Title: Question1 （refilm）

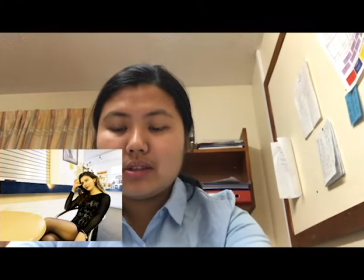(8:12)
In this shot, it shows that she is independent. Even though she needs to use her appearance to attract male to achieve her goal, she is still powerful.
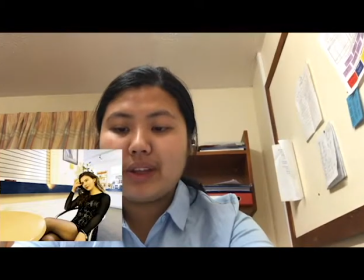(8:25)
This is another characteristic of femme fatale, that they normally are strong and powerful, and they don't have to depend on male. And so nowadays, women are more likely to become independent.
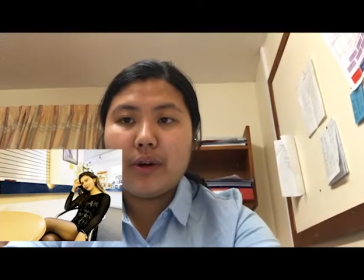(8:44)
They are becoming strong and powerful, that they don't need to
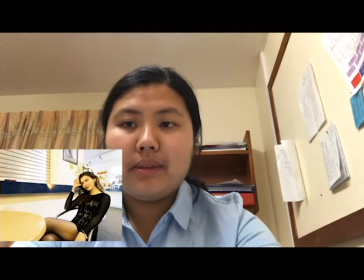(8:52)
depend on the male. And also, they can be the breadwinner.
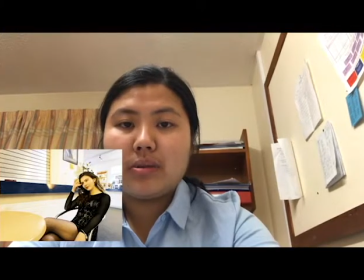(8:58)
In many jobs, women take the lead.
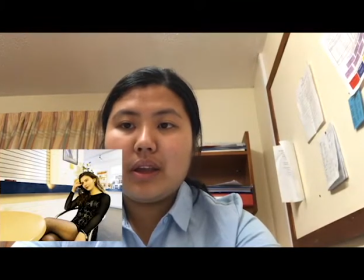(9:03)
So, in this film, I think we frame the femme fatale in the same way.
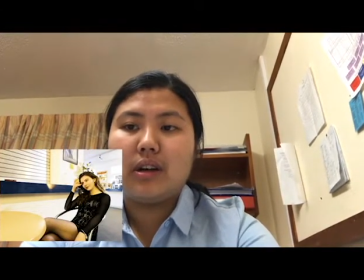(9:10)
Even though she has to use her appearance, she's still very independent. And maybe she has her own goal, and she just use the protagonist. In the classic area of film noir, the film color is normally black and white.
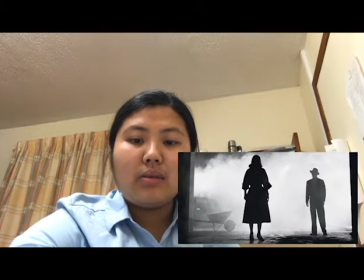(9:32)
One of the reasons is that the budgetary. It was hard to film a video or the film into color. The color of black and white creates high contrast to the film, which increases the atmosphere of fear, danger, and mystery.
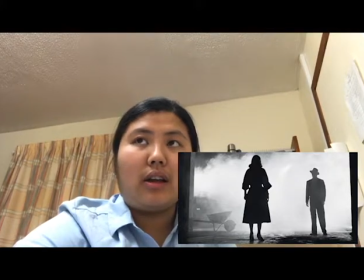(9:50)
Since the film noir is about crime, and it has lots of mysteries. In In our film, we have changed the code and convention of color.
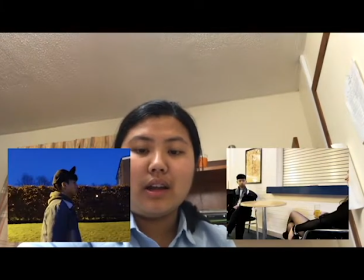(10:05)
Since we added color, it is not black and white. The reason of this is because our film combines lots of flashback, or you could say the memory of the protagonist.
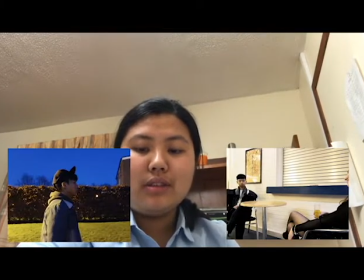(10:19)
We have to show the differences between things happen in the past and things happen just now. If we use black and white, it is hard to trace the differences and it will confuse the audience.
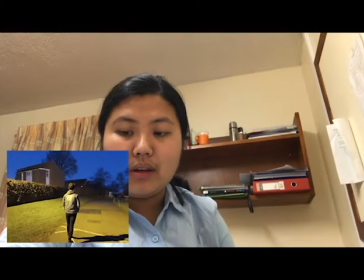(10:35)
And here we use the long shot to show the mise-en-scène, where the protagonist is standing. I think we have slightly changed the mise-en-scène.
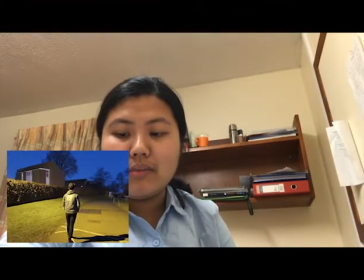(10:50)
Although we use the everyday urban settings to make what was happening seem often more real to the viewer. This is also used in noir-style film.
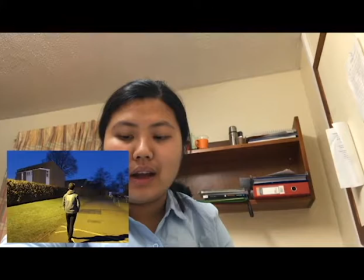(11:04)
Normally, it is at the wrong end of town and dodgy areas to everyday locations, and it is normally would not be so bright and clean. It is raining and in the damp streets.
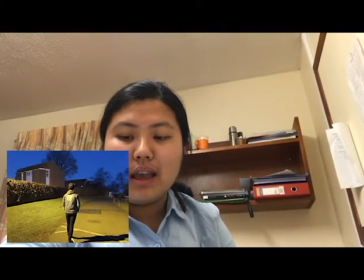(11:18)
In this scene, I don't really think it is the wrong end of the street or it's a dodgy area. So, and also, it is too bright since the street lamp is too bright, the light.
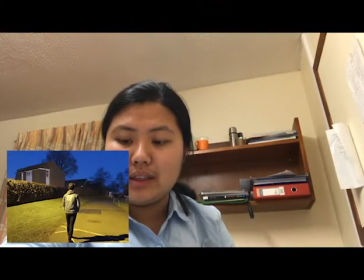(11:35)
And we filmed this scene in the evening. The sky was not fully dark yet. Usually it would be quite dim and dark, and it should be at night. So from here, I think we have changed the mise-en-scène.
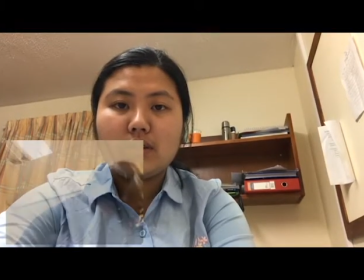(11:50)
We use the close-up shot of protagonist's father.
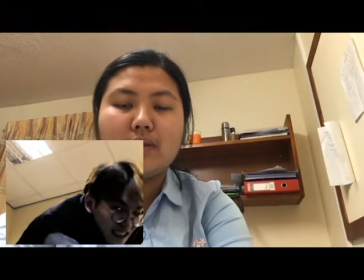(11:54)
The close-up shots often show what characters' feelings and some specific things. Here we use this is for showing the emotion of father. And since it films about he is punching somebody, the shot is quite shallow.